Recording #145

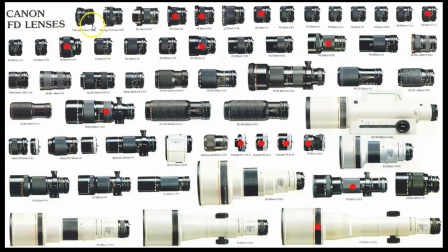(28:29)
So the upper left hand corner is a short lens, an extremely short lens actually, and what happens is it allows in more light, it gives you a wider range of vision, and you get usually a pretty good depth of field.
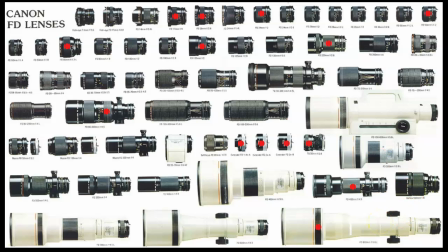(28:49)
At the bottom right you have the other opposite extreme, a telescopic lens, which magnifies the image, brings it closer, but also loses depth of field and seems to squeeze images together. And when I say it loses depth of field, I mean it loses light.
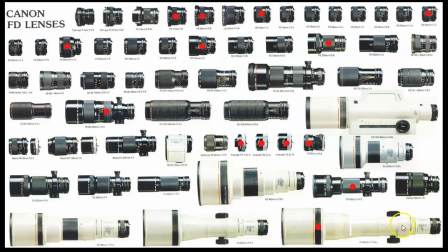(29:08)
A lot of light gets trapped in the barrel of the lens, and you need light for depth of field. And so if you throw on more light, you can still get greater depth of field. But I used to shoot concert photographs, and you'd have to use a telephoto lens, something like this, and
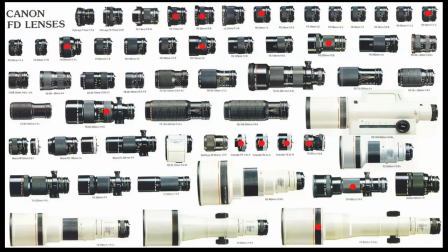(29:29)
it was so hard. The range of focus that you would have would be so narrow that out of 50 shots, maybe 5 would be usable.
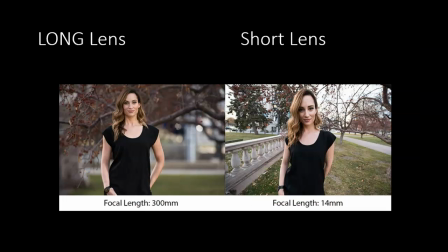(29:38)
So I'm going to skip past this and just give you a sense of how lenses can distort the image, and we're going to conclude it with this brief discussion. A long lens, as we see on the left, which is a telephoto lens, is often used to provide a more flattering look at the actor.
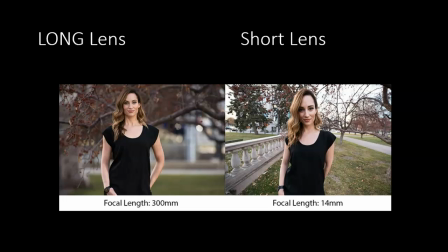(29:58)
And so for close-ups, usually 100 or 150 millimeter lens will be used, and that refers to how long the lens is. When you get to shorter lenses, like 14 millimeter lenses, you have to get right on top of the object to get the same size.
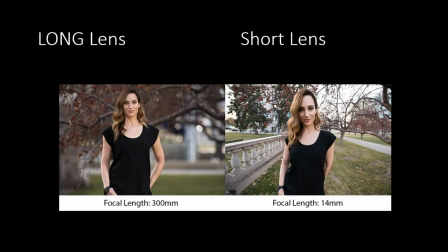(30:18)
So you're quite a distance away from the actor in the left-hand image and really quite close with the 14 millimeter. And you can see that the 14 millimeter really distorts the features of the actor in unflattering ways.
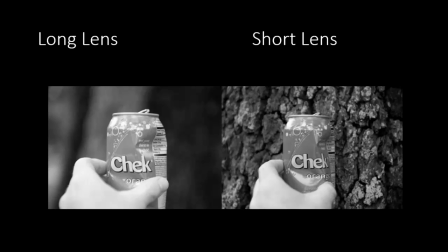(30:33)
And you can see too that by keeping the can the same size, again, you have to move far back for the long lens and quite close for the short lens, you lose focus, you lose depth of field.
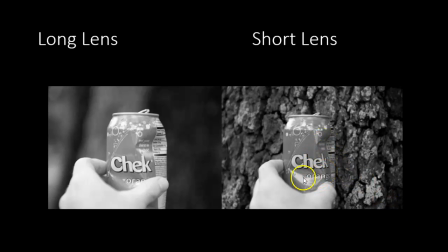(30:49)
And also, it seems to make not quite as noticeable as the face, but the crinkles in the can more obvious.
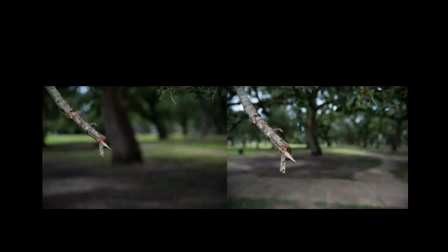(30:58)
And so, once again, the wide angle lens on the right and the telephoto on the left to demonstrate how depth of field and perspective, the tree seems closer than it does on the right-hand image.
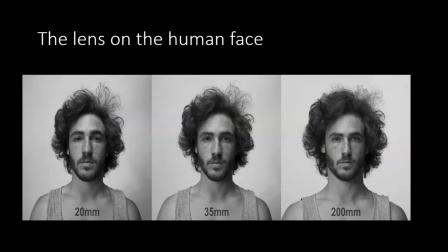(31:15)
So, and again, the human face and how a 200 millimeter can be flattering, 35 millimeter can be less so, and a 20 millimeter lens even less so as well.
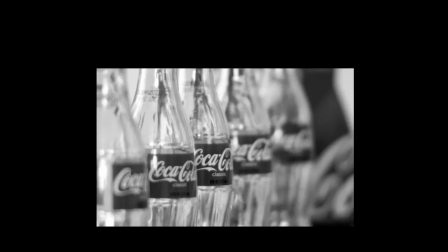(31:28)
So I am going to leave it at that. There's plenty of material there to chew on and to add to your toolbox, I hope, for your upcoming life with cinema. And of course your journal as well. Hope you all are doing fine, and I will see you soon. Take care.